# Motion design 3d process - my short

In today's video, I want to talk a little bit about my 3D workflow and my post process in After Effects in the creation of my short Odyssey. Each scene was obviously different, but a lot of the same process was applied. So I will just pick up a couple of shots and use them as examples of how I worked. Let's get into it.
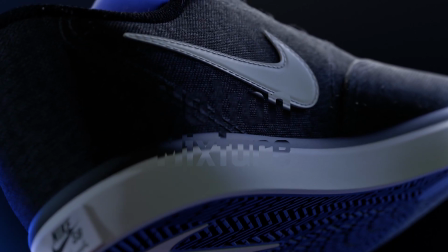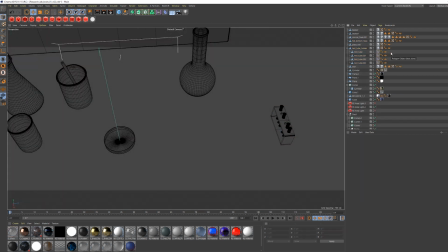(0:24)
Inside the first scene here. I began this scene just by blocking out a couple of the important areas, getting an idea of scale and what kind of objects I wanted in here.
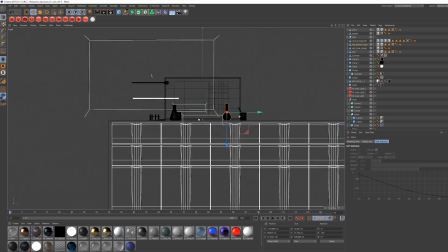(0:33)
I knew that this futuristic monitor would be in this scene, but I wasn't really sure how it should be designed,
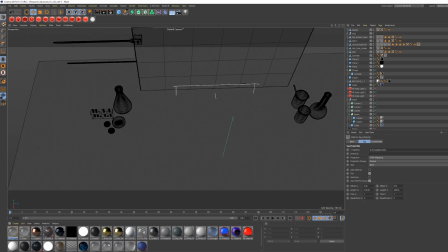(0:39)
what actually would show on it, and what surrounding areas would look like.
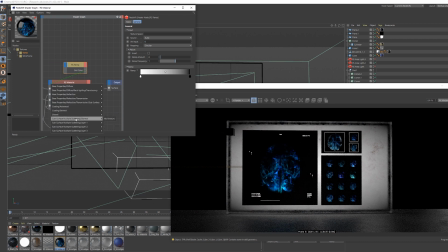(0:43)
I think I like to work out some of these things on the go, actually designing the scene while creating it. Not having everything planned, it makes for a more loose process.
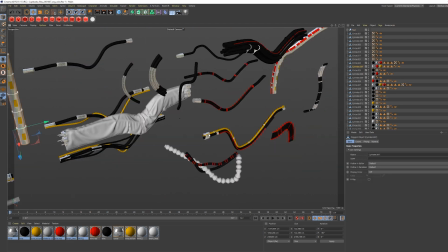(0:55)
Adding kit-bashed models and other assets started to give a little bit more feeling and direction of the scene.
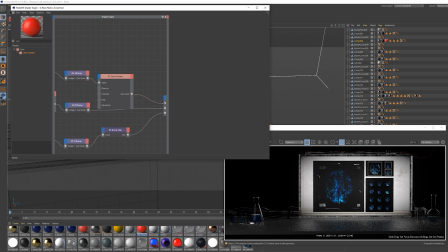(1:01)
The story slowly implemented itself in the imagery.
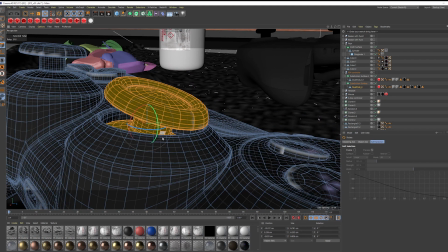(1:06)
Models like the controllers was bought of course, but since they needed to look like they were excavated and dug up, they had to be readjusted a bit to look broken and dirty.
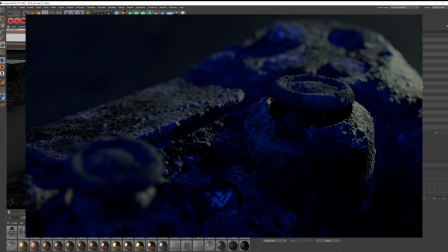(1:15)
Different models needed different solutions,
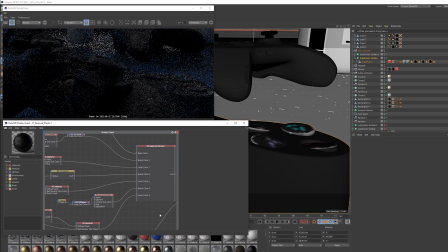(1:18)
but with the controller I mixed between a couple of materials from Grayscale Gorilla's Everyday Material Pack. I really used this process a ton in the overall project,
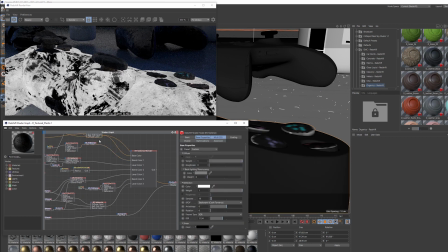(1:28)
reusing materials and mixing already finalized materials with each other, with like curvature or noise maps and so on.
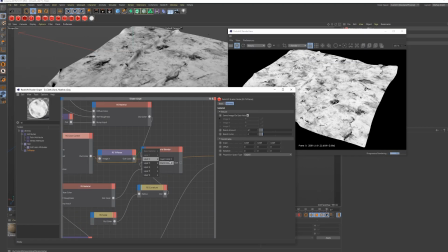(1:37)
Creating a scene with so many smaller objects that are really here just to fill out the scene, but also help to convey a story.
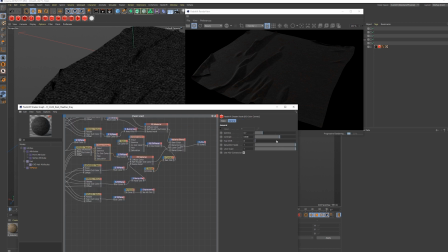(1:44)
It begins to be a bit time consuming when you're going through a ton of these objects and spend time adding small details that might not even get noticed.
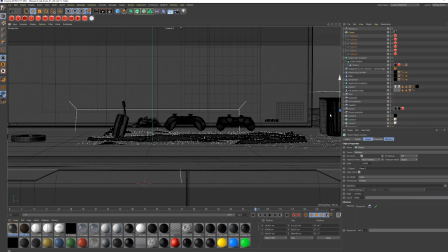(1:52)
For these chemical containers, I found a website that had images of chemical labels.
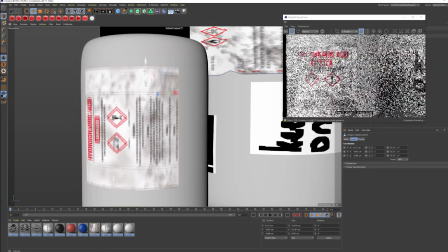(1:57)
I downloaded a bunch of them and photoshopped them to look a bit older and used.
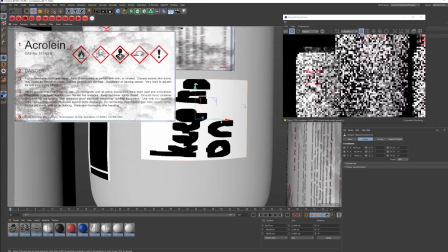(2:02)
The reason behind this was that if people in this lab are hiding from the government and are in this underground movement,
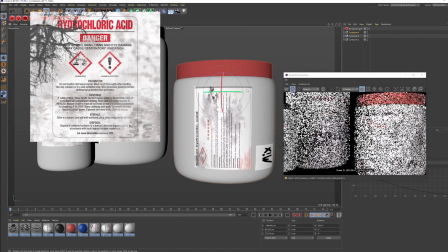(2:08)
they might not be able to just go out and buy everything in a normal shop, so things had to look a little bit worn out and maybe a little bit homemade.
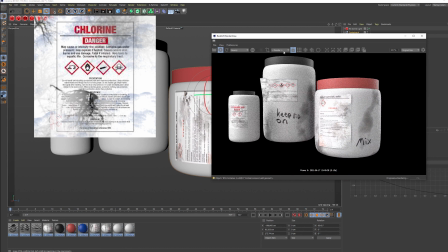(2:16)
Always remember to serve the story when you are creating assets.
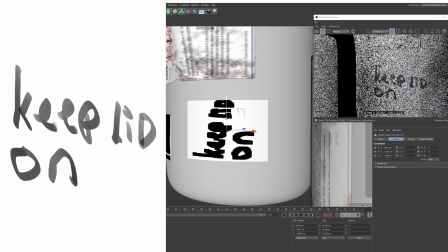(2:22)
I would also go into Photoshop and draw what looked like penciled writings that I then could add to the containers as well.
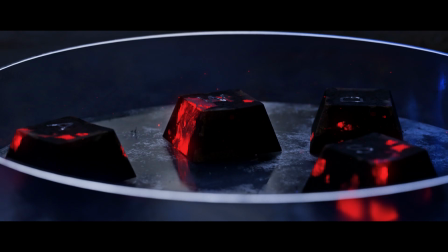(2:29)
Just the smaller details. For the WASD keys, to get this chemical mixture on top is really just a mix texture,
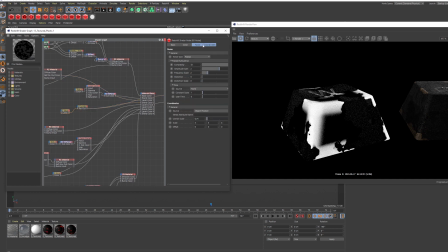(2:37)
where I have the material for the actual keys and then an image sequence of the paint effect.
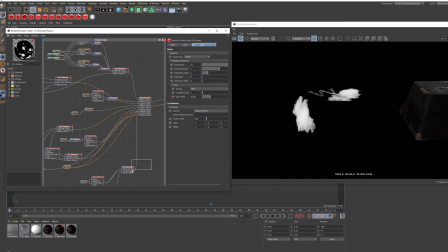(2:42)
And then I mix between them with the Redshift native noise. Super simple, but it gets the job done.
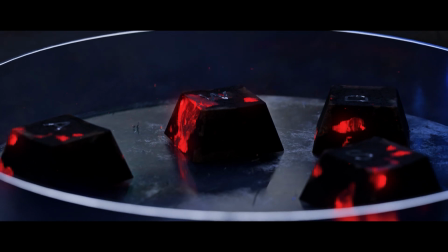(2:49)
The particles that are floating above is really just some stock footage.
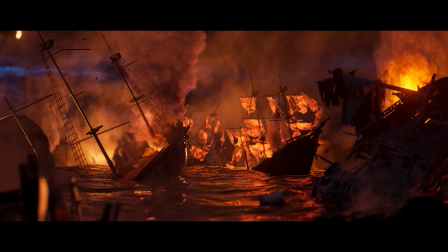(2:52)
But to make sure that the particles aren't moving around weird when the camera moves, I use this super simple technique.
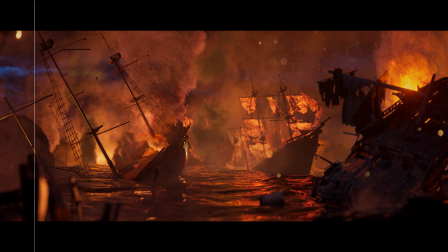(2:59)
This is the same technique for adding additional smoke to the pirate scene or all the other scenes where I added stock footage in afterwards.
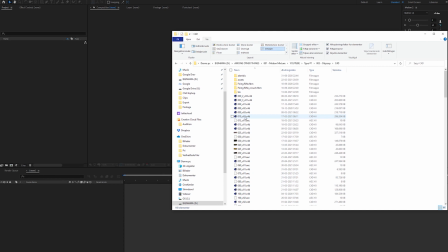(3:07)
First, you need to bring the camera and 3D information from your scene into After Effects.
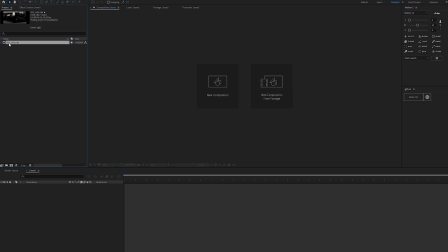(3:12)
This can be done in a couple of ways. Actually just dragging your Cinema 4D file into After Effects.
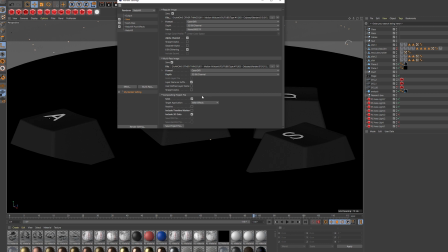(3:18)
Another way is to go to your render settings and save to After Effects.
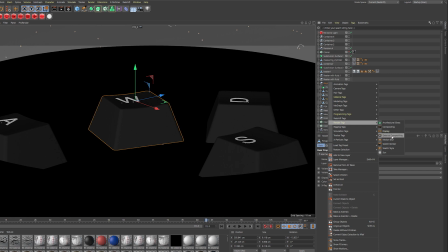(3:22)
Before you do this though, make sure you add an external render tag to an object to have this information as a solid in After Effects.
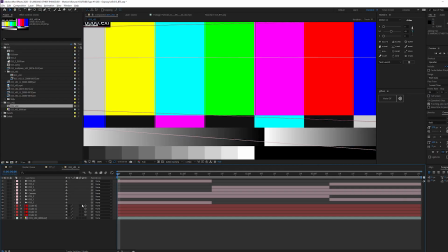(3:29)
I have imported the AEC file. When you drag it into a composition, you will get a couple of objects.
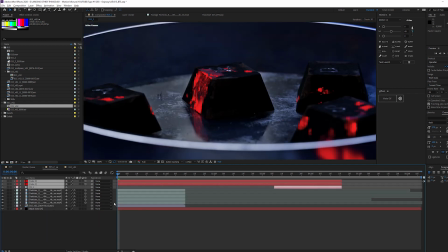(3:36)
Locate the correct camera and the solid you need, copy it, go into the composition with your render and paste.
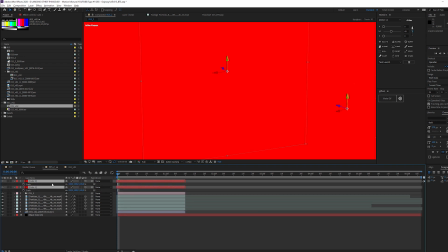(3:42)
Make sure your camera timing fits. If it isn't the same length, you might have troubles later on.
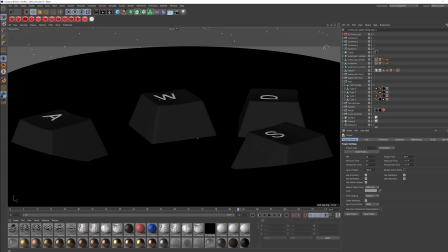(3:48)
For me, this issue has come up a couple of times,
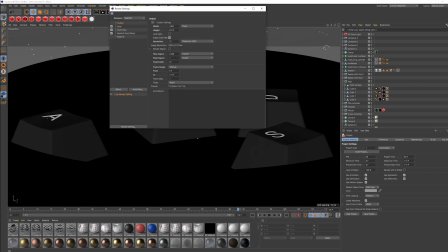(3:51)
and usually it's just because I haven't had the correct frame rates in Cinema 4D's render settings when you export the data.
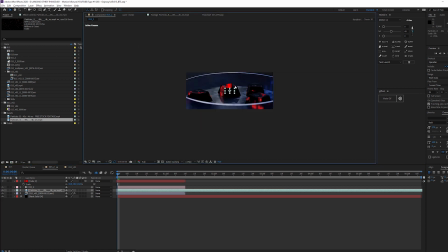(3:57)
Anyway, find the stock footage you want to add, make it a 3D layer, and copy the position and rotation from the solid and paste it into your footage.